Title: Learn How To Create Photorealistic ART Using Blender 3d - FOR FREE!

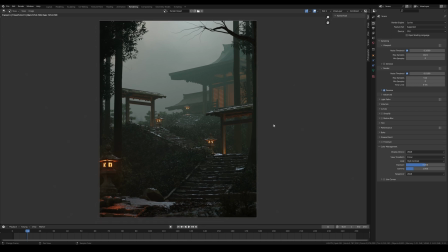[6:55]
I've done my scene and got this render. It's time to see how to create a cinematic image from this render in Blender.
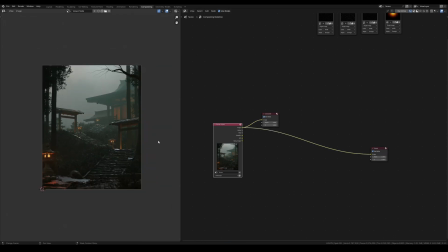[7:04]
I'm in compositing part of Blender. Here is my render with my render passes,
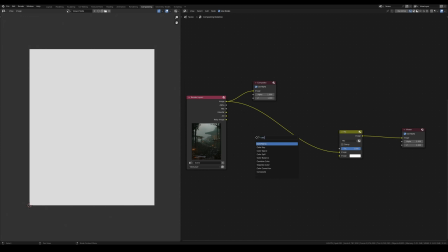[7:10]
and I start with depth pass and add it to my view node through the mix node,
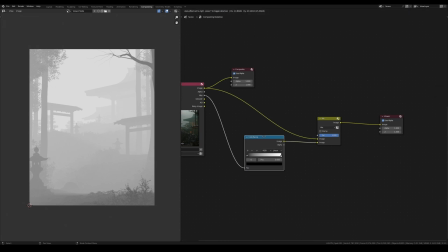[7:17]
making a little bit of adjustment with the color ramp and highlight the part where I want to have an impact of mist.
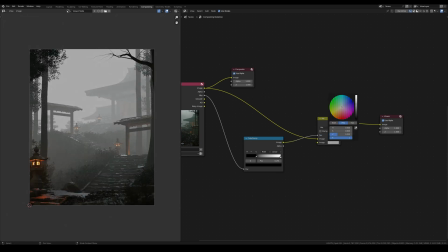[7:24]
Also, I can add my mist pass as a mask and get an opportunity to color grade my depths and have experimented with colors.
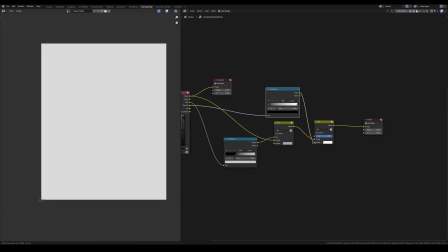[7:36]
Second, I use my gloss pass.
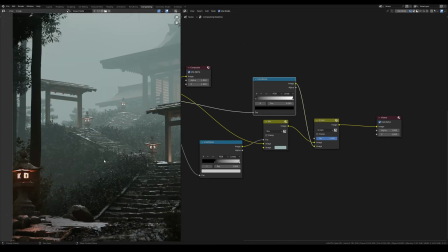[7:39]
That allows me to add more reflection with the mix node and screen as an operation.
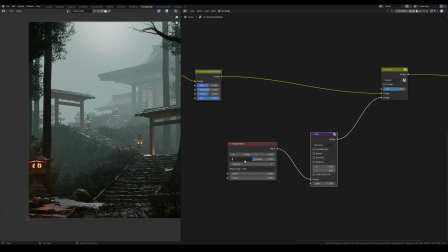[7:46]
Now my render looks better and I want to add some glow effect to the top side of the image to create a little bit more light from the sky.
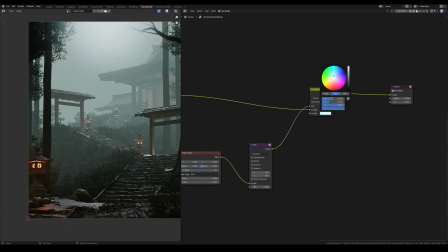[7:55]
I can use an ellipse mask, which I'm blurring with blur node, and connect my light effect to the main image with mix node.
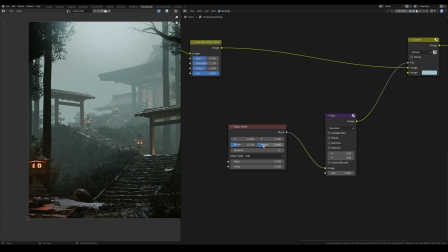[8:05]
Now I've got nice light and atmosphere from the sky. Also, it would be great to add the same glow effect to lanterns, but here I'm using a simple image with warm color effect,
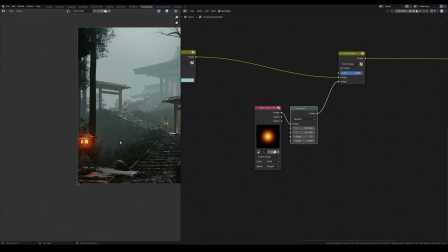[8:18]
and I'm adding it to render also with mix node, then duplicate to all of my lights in the scene,
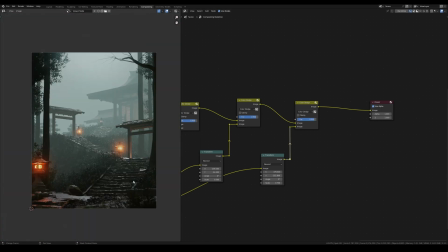[8:26]
moving them with transform node and adjust the scale so that my highlights are on the right scale and position of my image.
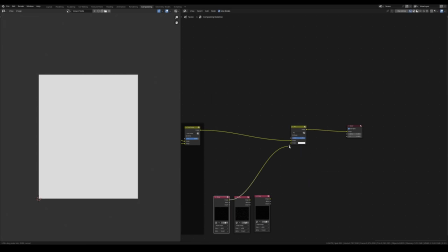[8:36]
Looks good, and now I need a rain effect. Here is three overlays of rain effects that I'm going to combine into one.
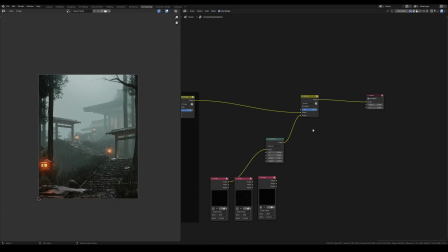[8:43]
Use a mix node for each rain image and transform node to rotate its
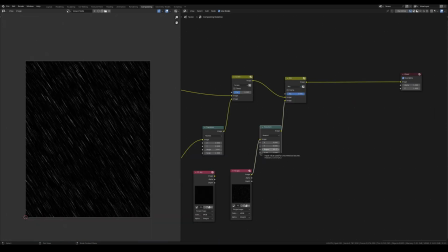[8:49]
right position and adjust the value of each rain image to have a different effect from each one.
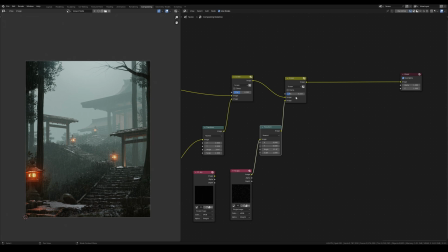[8:55]
This creates a realistic rain and brings more immersive into the atmosphere which I'm trying to create here.
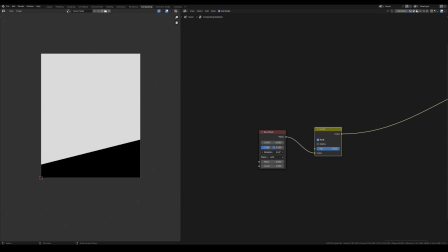[9:04]
I wanna make the foreground more deeply and just add a black box mask
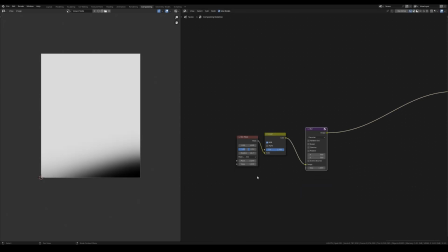[9:09]
and move it the corner to add more deep depths to my art.
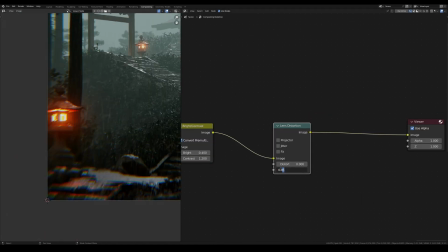[9:15]
Finally, I want to add the lens distortion to create a lens effect and add a cinematic effect to my render.
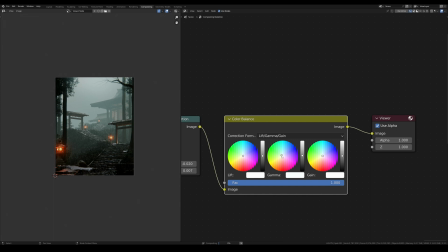[9:23]
And also make a simple color gradient to combine all my layers to reduce digital effect,
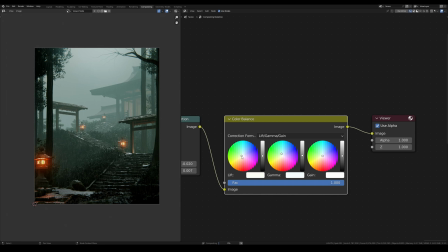[9:29]
which brings more cinematic into my art.
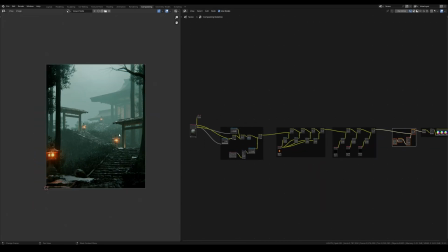[9:37]
So, here is my compositing layer in Blender, and as you see, it's possible to use Blender to create art. Blender has all necessary tools to create great art, achieve great results without Photoshop or other programs.
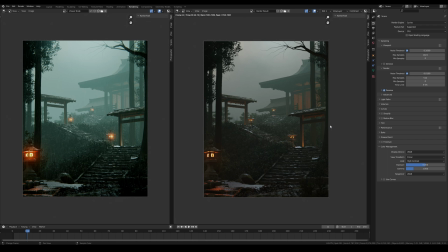[9:54]
Here is my render and here is my post-production image. The difference is amazing and everything was created just in a Blender. I think the answer to question, is it possible to use only Blender to achieve great result?
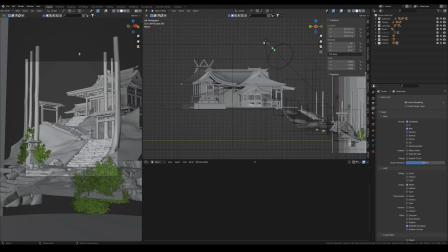[10:07]
Yes, and even if I needed to change something in my scene, I make a new render and after my new render will be done,
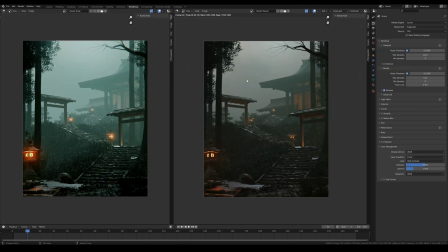[10:15]
everything will update in compositing and all my adjustments will be applied automatically.
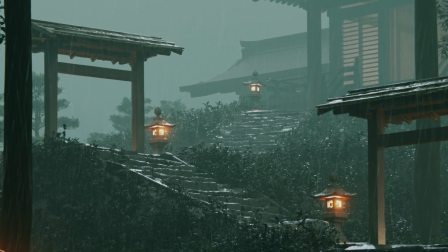[10:22]
I hope this video was useful for you and shown that it's possible to use only one Blender to achieve cinematic result.
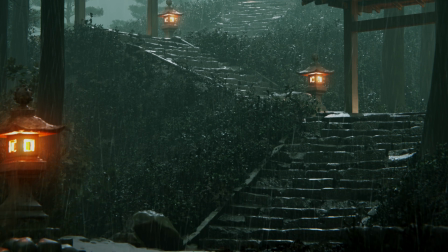[10:29]
Let me know what you think in the comment below. Don't forget to subscribe to my channel, Patreon and social.
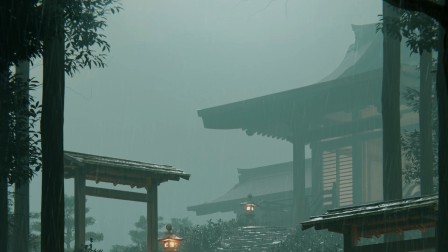[10:35]
And I wish you to create amazing art and I will see you in the next video.